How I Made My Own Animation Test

Hello guys, my name is Felicita and welcome back to my channel. I'm the creator of Doodle Studio and the Doodlestoons video series. In today's video, I'm going to talk about my animation task process. All of the animation tasks I make use characters from my indie web animated series Fairy Boys.
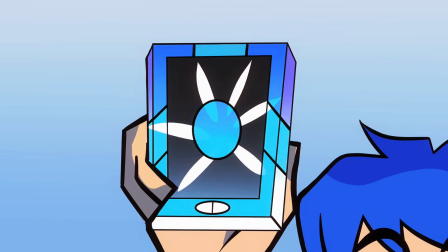(0:27)
These animation tasks are based on scenes from
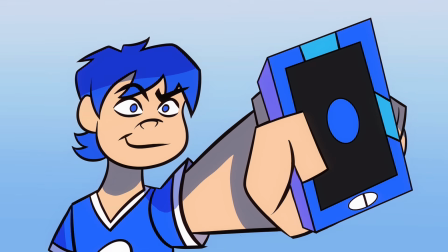(0:31)
different episodes and are used as pilot animation tasks.
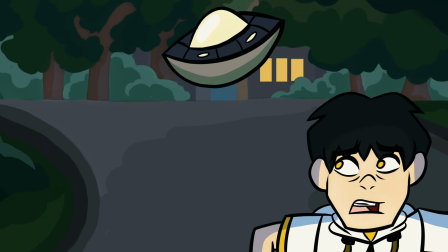(0:36)
Right now,
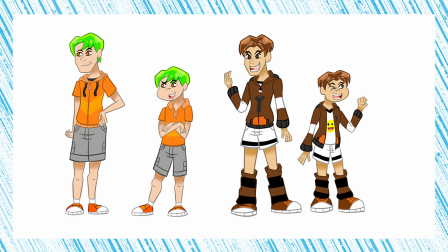(0:37)
I'm working on the scene where Zoku and Yoshito are playing a Nintendo Switch game during their break time at Waylon's lab,
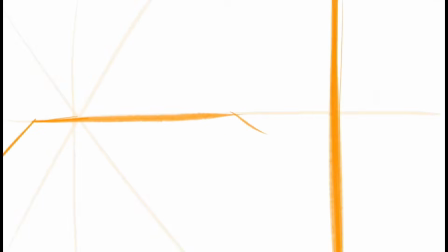(0:46)
while Harry is looking for them. This scene includes a lot of fun and exaggerated expressions.
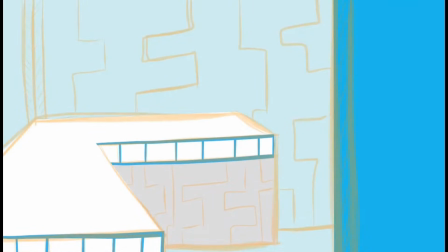(0:53)
In this video, I'll show you how I create this pilot animation task step by step.
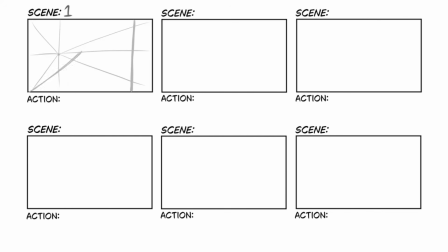(0:59)
So let's get started. So first things first, the first step is creating the storyboard. I draw my storyboards using Clip Studio Paint X. For this pilot animation task, there are only 2 scenes and 3 characters,
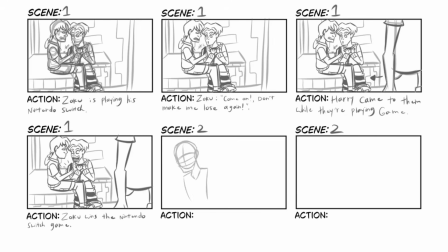(1:14)
Yoshito, Zoku, and Harry. In the first scene, the characters appear in their normal style. In the second scene, Yoshito and Zoku are shown in a more deformed and exaggerated animation style to emphasize their expressions.
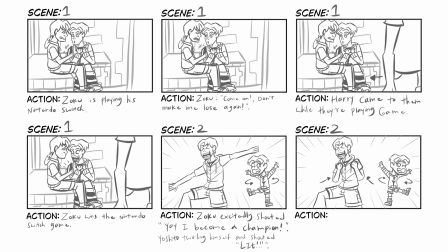(1:30)
After finishing the storyboard, I created the animatic as well. Now let's take a look at the animatic.
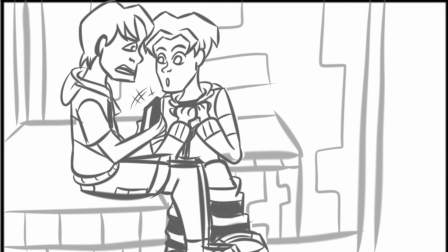(1:37) Come on! Don't make me lose again!
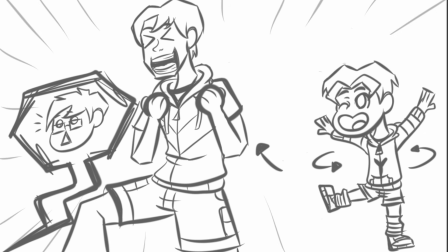(1:43) Yay! I become a champion!
The next step is rough animation.
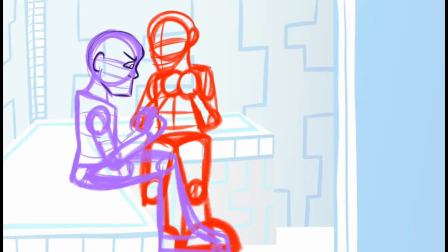(1:50)
I also animate in Clip Studio Paint X and use frame-by-frame animation process.
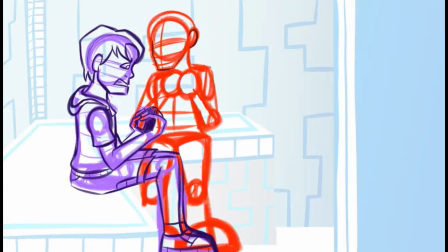(1:56)
For rough animation,
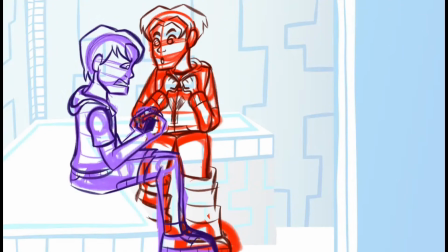(1:58)
I personally prefer using the default pencil brush because it gives the drawings a more natural hand-drawn look and feel. Before animating the characters, I usually draw the motion arcs first.
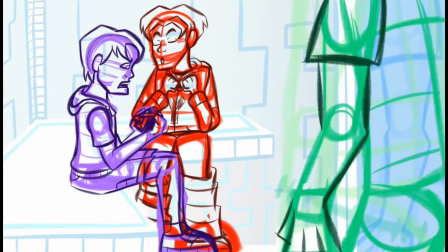(2:11)
This helps me to keep the movement smooth and consistent, allowing the characters to move more organically along curved paths during the rough animation stage.
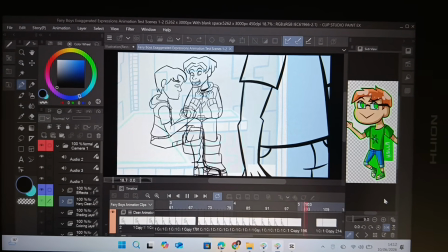(2:23)
So, the next step is clean animation. Unfortunately, I forgot to screen record the clean animation process.
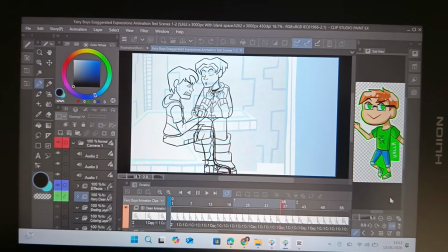(2:31)
However, I did record the finished clean animation, and it looks like this.
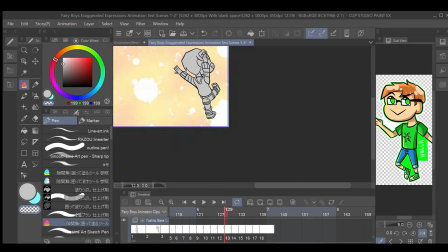(2:41)
After the clean animation is finished, I move on to the base coloring the characters.
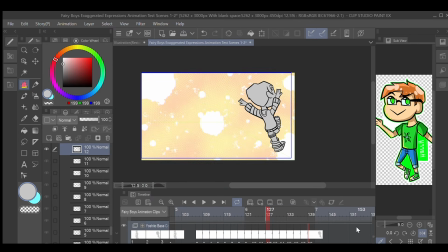(2:47)
Before fully coloring each frame, I first add the base colors to the characters and props.
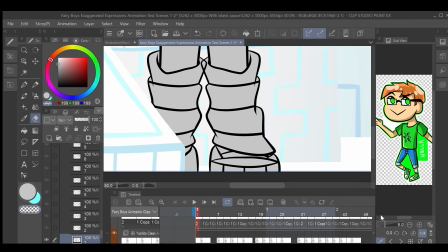(2:54)
In my opinion, this step is important in Clip Studio Paint because the software uses an illustration style layer workflow.
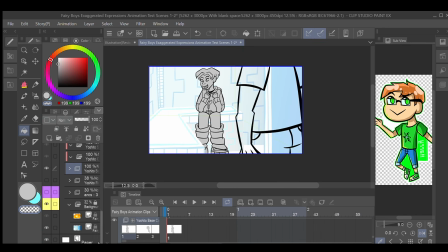(3:03)
By applying the base colors first,
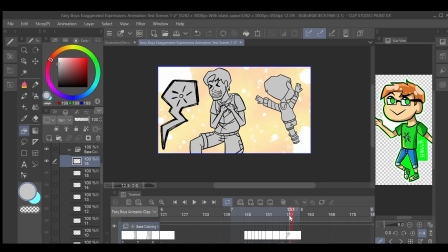(3:05)
it becomes much easier to fill in the colors cleanly without leaving unwanted gaps or pixels.
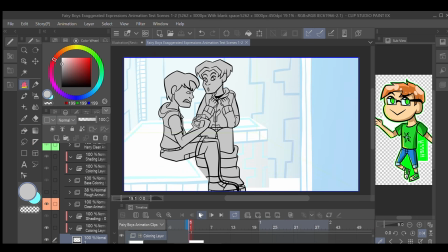(3:13)
This is the same coloring process I use for animation in Clip Studio Paint.
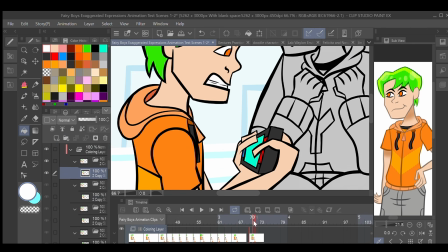(3:19)
The next step is coloring the characters. At this stage, I can finally color the entire animation frame by frame.
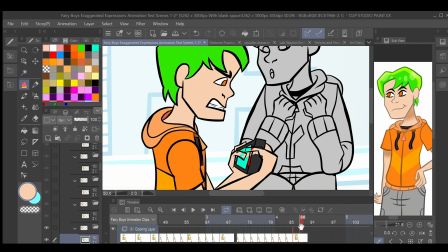(3:26)
I also make sure to use clipping masks on the coloring layers.
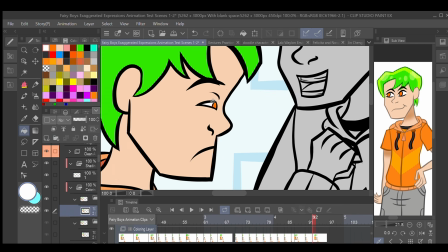(3:31)
As I mentioned before, Clip Studio Paint uses an illustration style layer workflow.
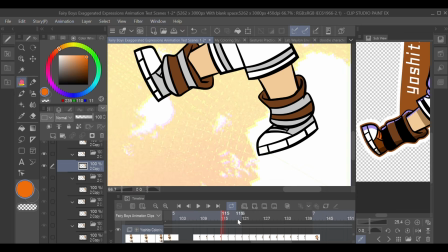(3:37)
Using a clipping mask helps keeps the colors inside the base colors areas,
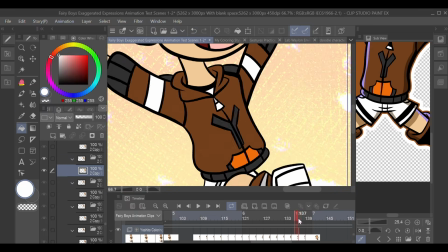(3:42)
preventing gaps and making sure the colors don't go outside the lines.
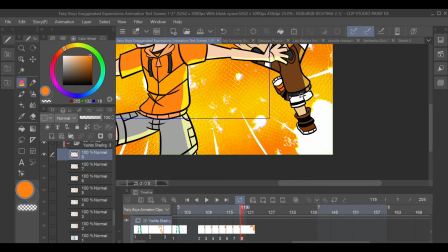(3:47)
The next step is shading. For this animation,
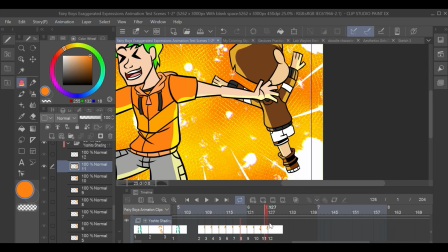(3:50)
I use multiple layers for the shading because that's the shading style I usually use in my frame-by-frame animations.
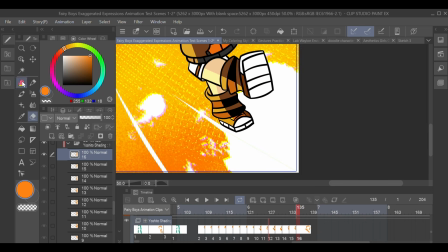(3:58)
I also lower the opacity of the multiply layer a little to make the shading look softer and more natural.
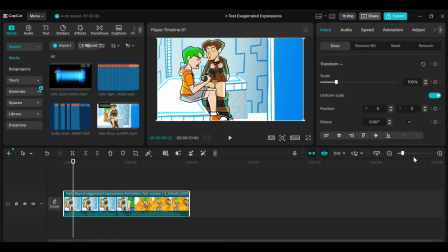(4:07)
After exporting the animation task, I move on to the composing stage using CapCut.